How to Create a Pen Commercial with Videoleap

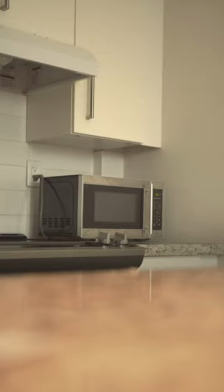0s
I wanted to challenge myself to make a commercial for the most boring thing in my house. My roommate said no. So I decided to make a commercial for the second most boring thing in my house. This old pen. I wanted to make this pen feel magical and almost larger than life. So I took a shot of my hand pretending to release it.
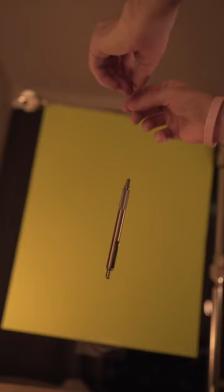18s
Then I set up a green screen and dangled the pen in front with some fishing wire, making sure to reveal the light at the right time so it would match my hand from the previous shot.
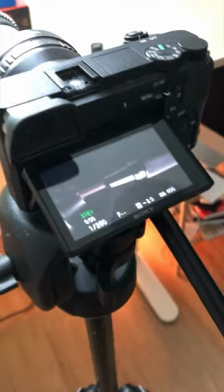27s
Next, I attached the pen to a drill and got a bunch of close-up shots from different angles.
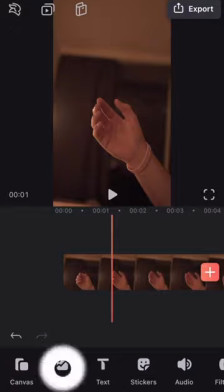34s
Once everything was imported into Videoleap, I clicked on the mixer to bring the shot of the pen on top of the shot of my hand.
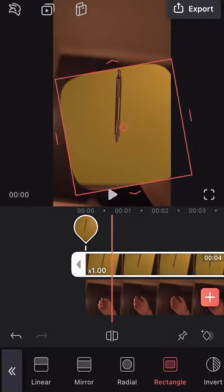40s
Then I created a square mask to get rid of the fishing wire and any unwanted environment.
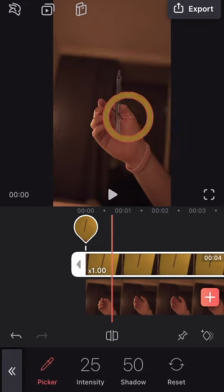44s
Next, I used the chroma key tool to select the green part of the clip and erase it from the shot, leaving me with just the pen. I then scrubbed through the timeline and found the part where the shadows best match my hand movement from the shot underneath, and used the split tool to match it.
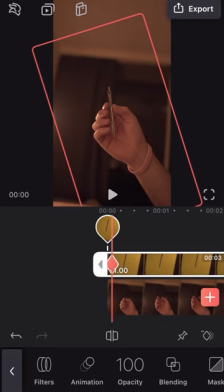56s
Finally, I adjusted the position and set a keyframe at the beginning of the clip, and then readjusted and set another at the end of the clip,
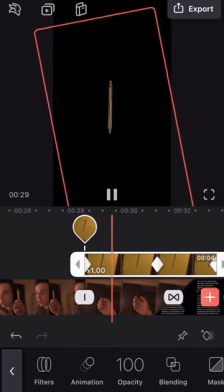62s
creating a track for the pen to follow and making it appear like it's floating.
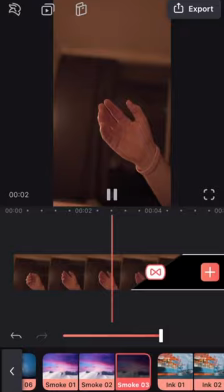67s
On the end of the bottom clip, I added a transition to a black image in order to make it look like the background was slowly fading away.
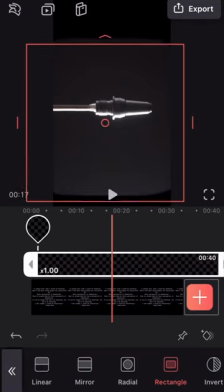74s
For the next shots, since they were so close up and the background was dark,
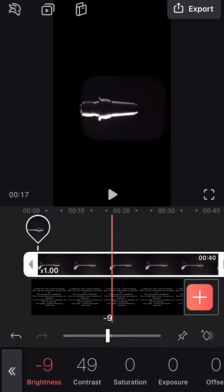78s
I was able to simply turn up the contrast and adjust the brightness in the color adjustments tab, which isolated the pen.
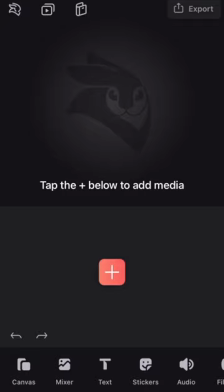84s
I wanted to reveal the three separate parts of the pen in one shot, so I used the mixer tool to stack all three on top of each other.
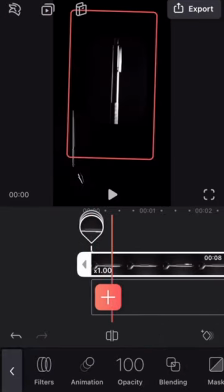91s
I created a tight square mask around every one, and again added keyframes to the beginning and end of each clip.
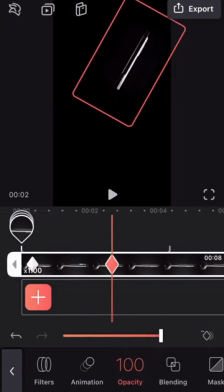97s
I used two fingers to change and adjust its position, thus animating its path.
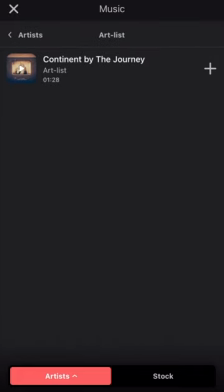102s
I recorded a short intro, slapped some dramatic music underneath, and was left with this.
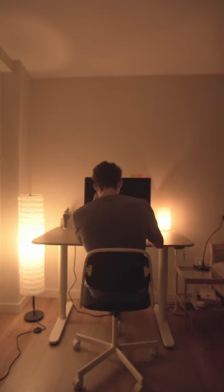110s Where do great ideas begin?
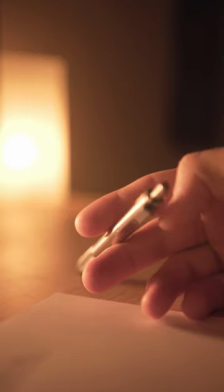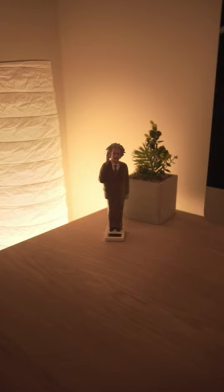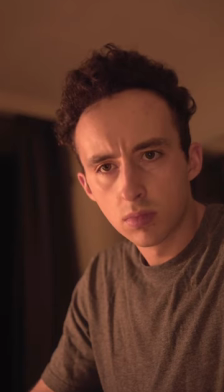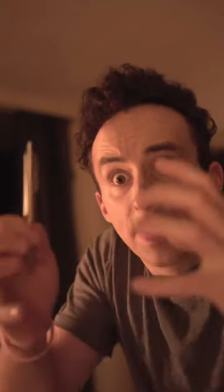130s I'm thinking.
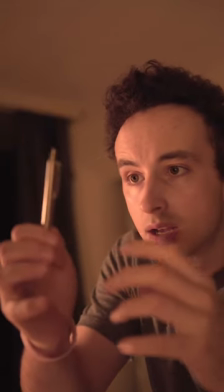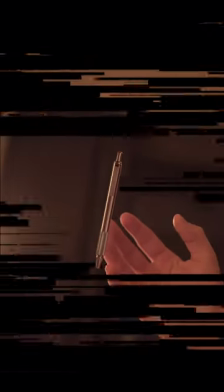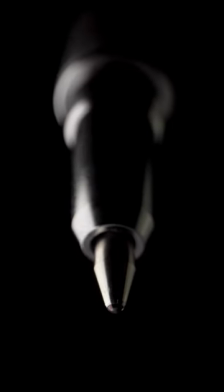Great ideas start right here. Start it right.